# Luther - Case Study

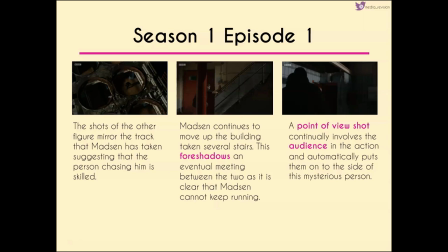[3:57]
We then get this point of view shot which involves us okay so although it's over the shoulder at this point it does make us feel like we're behind luther like we're part of his team right from the start
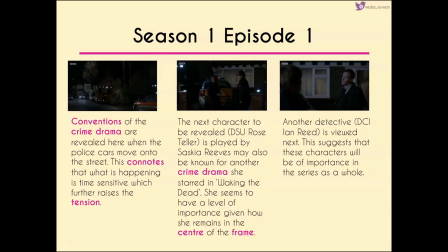[4:11]
we then have a change to a completely different location where we get these conventions of crime drama because we see the police cars moving onto the street and it suggests that what's happening is this sort of time sensitive critical case which raises the tension here so we start the episode off with a bang as it were
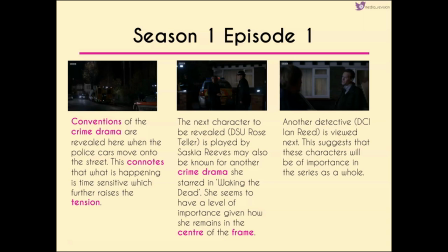[4:30]
really wanting to engage and entice the audience because a pilot's job is to bring in the audience and keep them engaged so they're likely to have big viewing figures and then the series can continue as a whole. So we get to meet a couple of other characters here. We get to meet DSU Rose Teller.
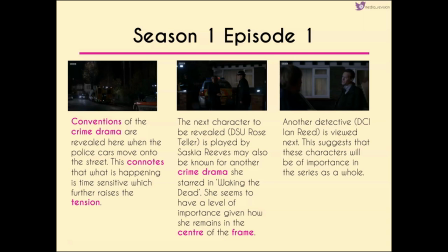[4:50]
She's played by Saskia Reeves so she might well be known for other crime dramas that she starred in such as Waking the Dead, she seems to have a high level of importance because she's right in the centre of the frame and people are looking at her for guidance. We then get another character introduced, DCI Ian Reid,
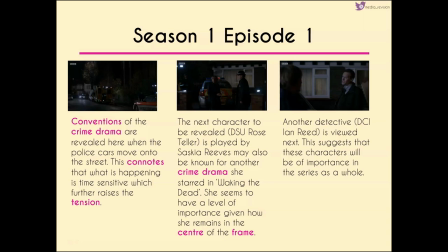[5:08]
suggests that these characters are going to be of importance not only in this episode but of the series as a whole because they spend sort of a lot of time with them and their position so importantly.
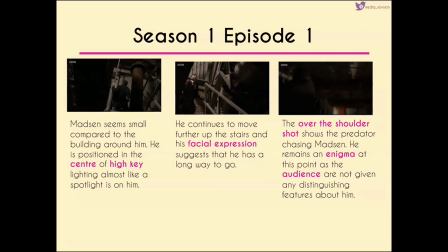[5:21]
We then go back to Madsen who seems very very small compared to the building around him he's in the center of this high key lighting so everything else around him very very dark full of shadows but he's placed in the only bit of light that we get which makes it seem like there's
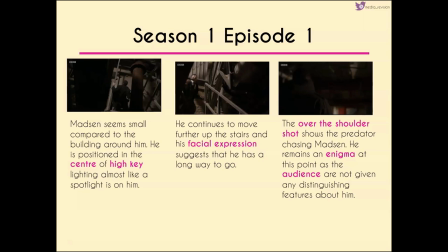[5:36]
this sort of spotlight on him he continues to move further up the stairs his facial expression suggests that he's got a long way to go but also that he's getting tired so that suggests to the audience that again he can't keep running at this point we get another over-the-shoulder shot of
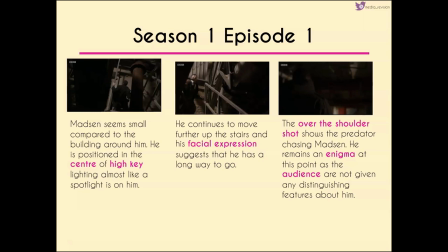[5:53]
Luther as the predator chasing Madsen. Again, he still remains this enigma. The audience are not sure who he is. We get no distinguishing features about him building this tension and suspense.
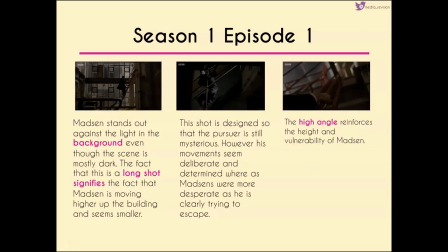[6:05]
He then, Madsen then stands out against the sort of light in the background. So before we had Madsen in this pool of light where he was sort of illuminated like he was a spotlight. Now he's almost a silhouette. The fact that this is also a long shot signifies that he's moving higher and higher up the building
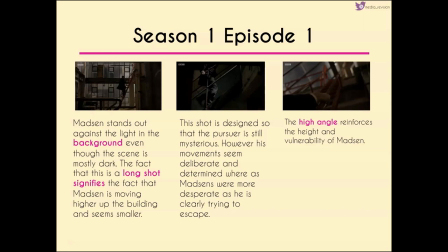[6:24]
and so he himself seems smaller which again suggests that he's going to be more vulnerable. Now that centre shot is designed to show that the pursuer is still on his tail, he's still very mysterious but his movements seem very deliberate compared to Madsen's which were more desperate.
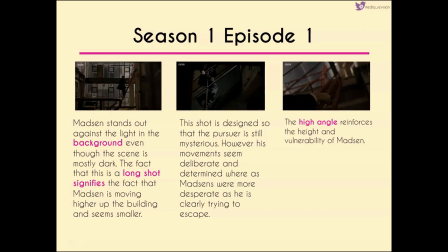[6:41]
We then get this high angle point of view shot where we're positioned almost like we're Madsen making us feel more vulnerable and this again adds to the whole tension and suspense that we've got going on right at the beginning of this episode setting
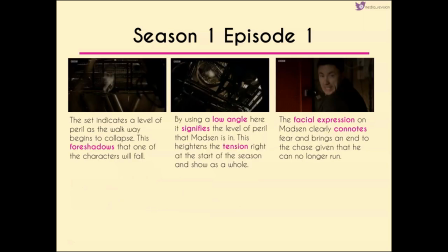[6:56]
up what is about to come now the set indicates a level of peril because we see the walkway begin to collapse now this obviously foreshadows that one of the characters is going to fall and
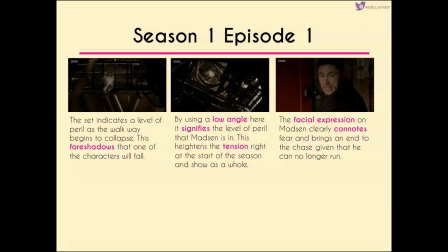[7:08]
the audience now are aware of this so we get a little bit I suppose of dramatic irony as well we know something is going to happen and that makes us sort of be in this privileged position where we're just waiting for what we know is going to happen to appear on the screen
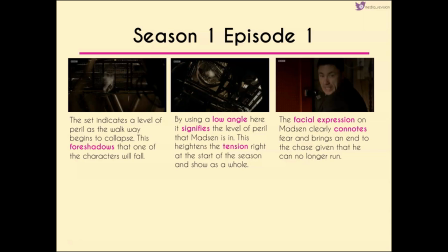[7:24]
by using a low angle shot though to watch as this piece of debris sort of falls from the walkway we see how dangerous this situation is and so the tension is raised right up to this sort of critical point and this starts the season
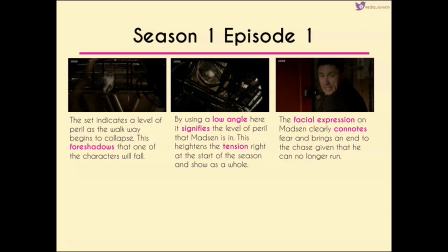[7:40]
and the shaft as a whole as being something that's very high in like sort of has quite this high intensity to it. Now Madsen's facial expressions clearly show fear and bring an end to the chase because we can see very clearly here that he can no longer run.
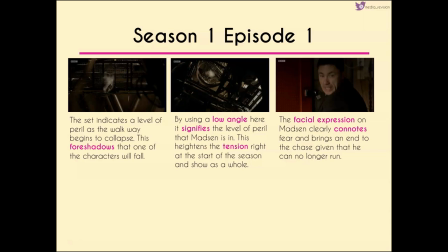[7:54]
Now in your example if you get asked about things like props it might well be worth commenting on the fact that we've got this padlock door. The padlock is clearly visible here in the centre of the frame to show us that there is nowhere else for him to go.